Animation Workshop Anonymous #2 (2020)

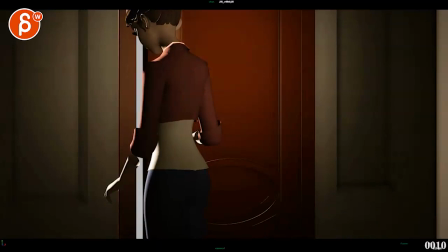[0:03]
all righty let's play this this has music cool
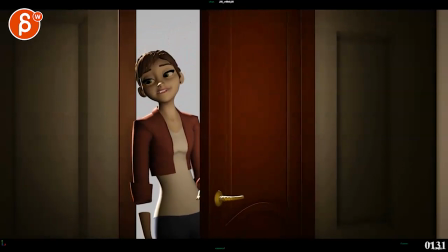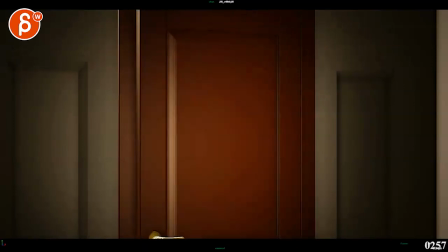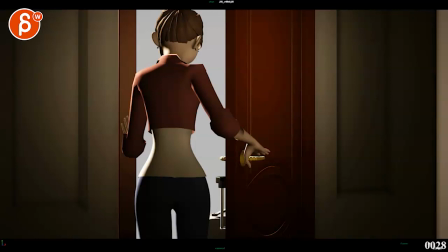[0:19]
all right i'm gonna turn off that music it sets the tone and you are saying you want to work or or you are trying to work here on a more subtle
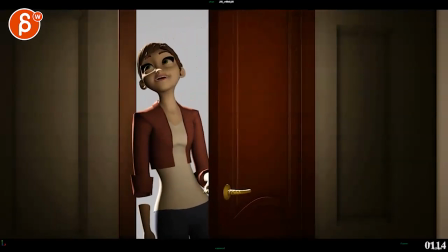[0:27]
acting shot but a circumstance uh the girl she's moving out and she has some happy moments she had some happy moments and
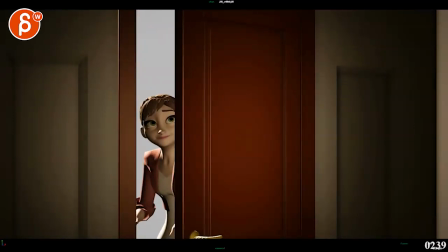[0:36]
then it's also a bit sad and you haven't worked on facial detail just
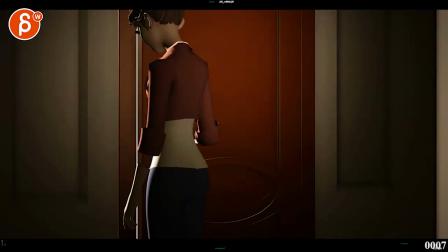[0:41]
yet just some stuff in there so my my subjective thoughts when i was watching this was
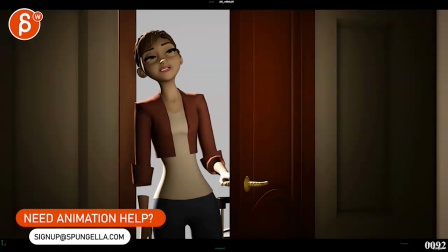[0:46]
i was slightly um distracted i think was the was the feel
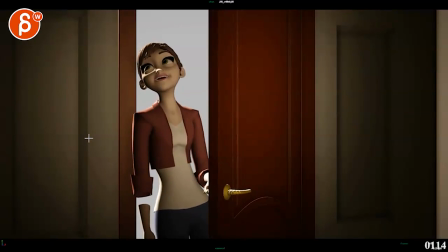[0:51]
by a the camera so i'm going is she slowly going down
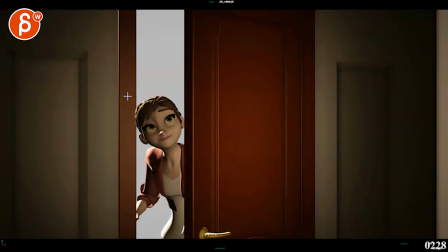[0:56]
on an elevator which i know she's not but there's just this weird thing of why are we so low now if you look at my horribly drawn center line there's so much headroom here Like, I'm waiting, like, is someone else going to peek in? Hey, guys, what's going on?
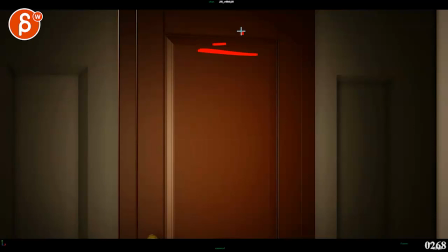[1:12]
So, I'm slightly confused, because it also doesn't reveal anything, you know what I mean? Like, is there maybe a sign that's going to come up here?
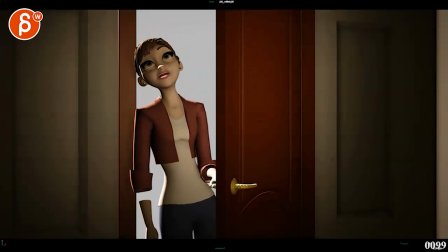[1:17]
So, I, to me, it feels like, stick to this. This is your framing. I'm going to try it again here. Oh, those are horrible thirds. You'd think that after all those years, I'd be good at drawing thirds. I'm really not. But that's kind of where I would leave her.
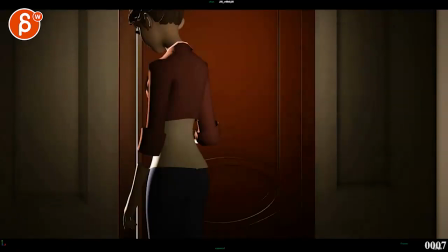[1:32]
So personally, I wouldn't really move the camera at all unless you want to do some panning and tilting just to reframe.
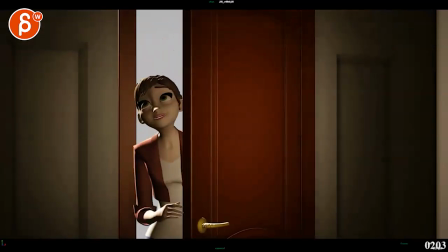[1:37]
So her head is in the same spot. But even here, she doesn't go too low.
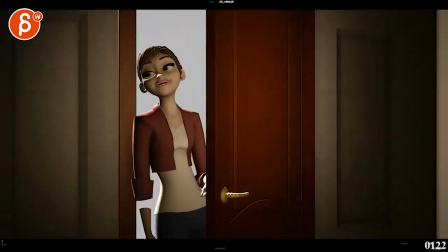[1:43]
And it's back here. I mean, it's also the camera's moving. I think you'd be totally fine. Keep it around here.
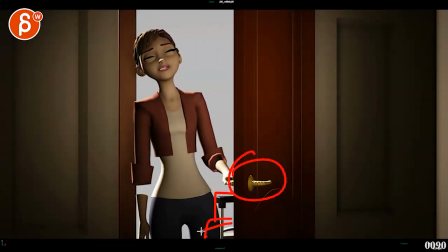[1:48]
Because then we have a good view on this. We had a good view on her luggage, which is very subtle.
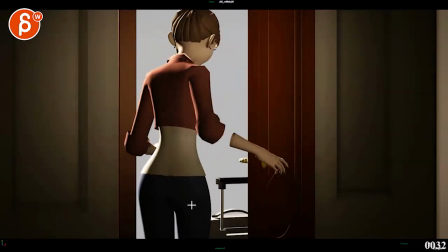[1:53]
But I think it's cool there as a detail. You might want to move it over so that it's kind of like this and then that. And then we see the end. of the luggage, so you understand what that is. At first, I thought it was kind of like a balcony thing or something, I don't know, because I'm an idiot.
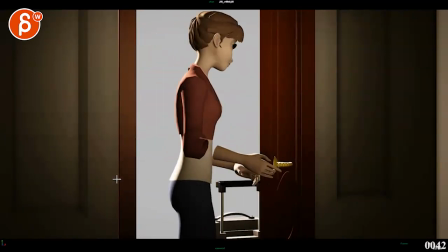[2:08]
But here is the camera. The second thing that was distracting was this.
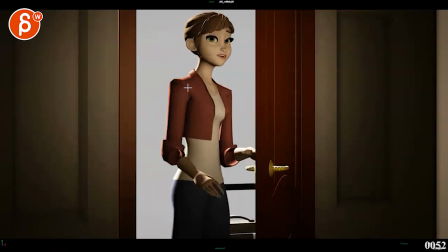[2:14]
Now, this is very subjective. You can say, well, I don't know, I wanna keep this. Totally fine. For me, it was weird, like, why?
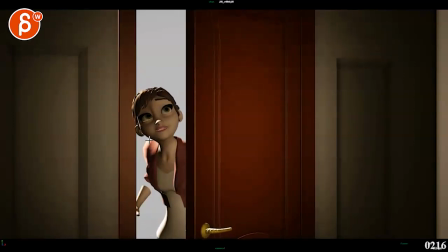[2:24]
She just finished a sandwich and still here, there's so much, it's also the lighting where we can see the tongue illuminated.
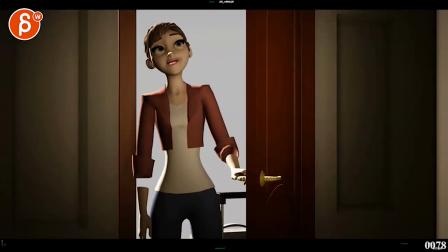[2:30]
So with different lighting that doesn't go through the body, putting some shadows on, it might not be so dramatic.
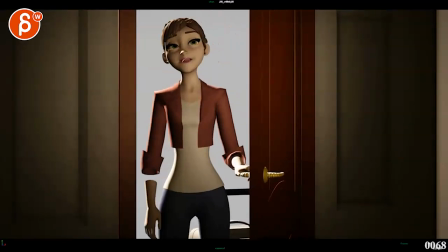[2:36]
But right now, all I'm seeing is the tongue. Just, yeah, that was a really good sandwich in this place.
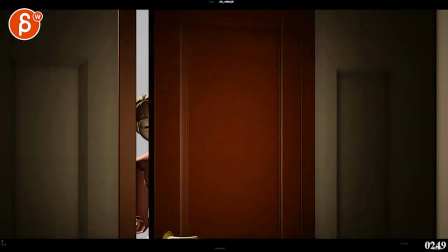[2:42]
Yeah, good restaurant. All right, I'll miss you, restaurant. That's kind of the feeling that I had.
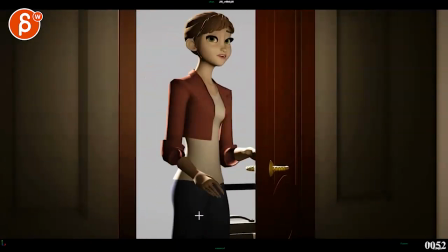[2:48]
Other than that, let's pretend the mouse stuff is not there. I think it's really cool.
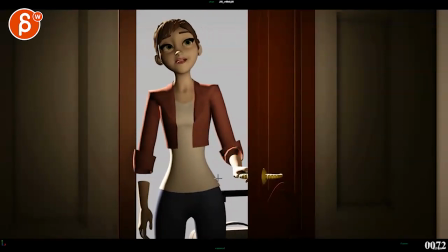[2:52]
Technical things, like when you move that forearm up the way you have it, it'll be a bigger influence on the wrist.
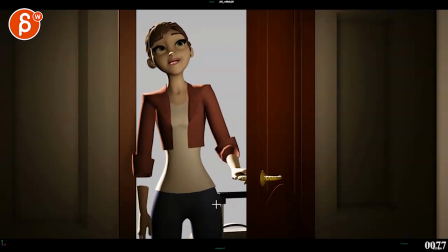[2:58]
This kind of yells, IK hands.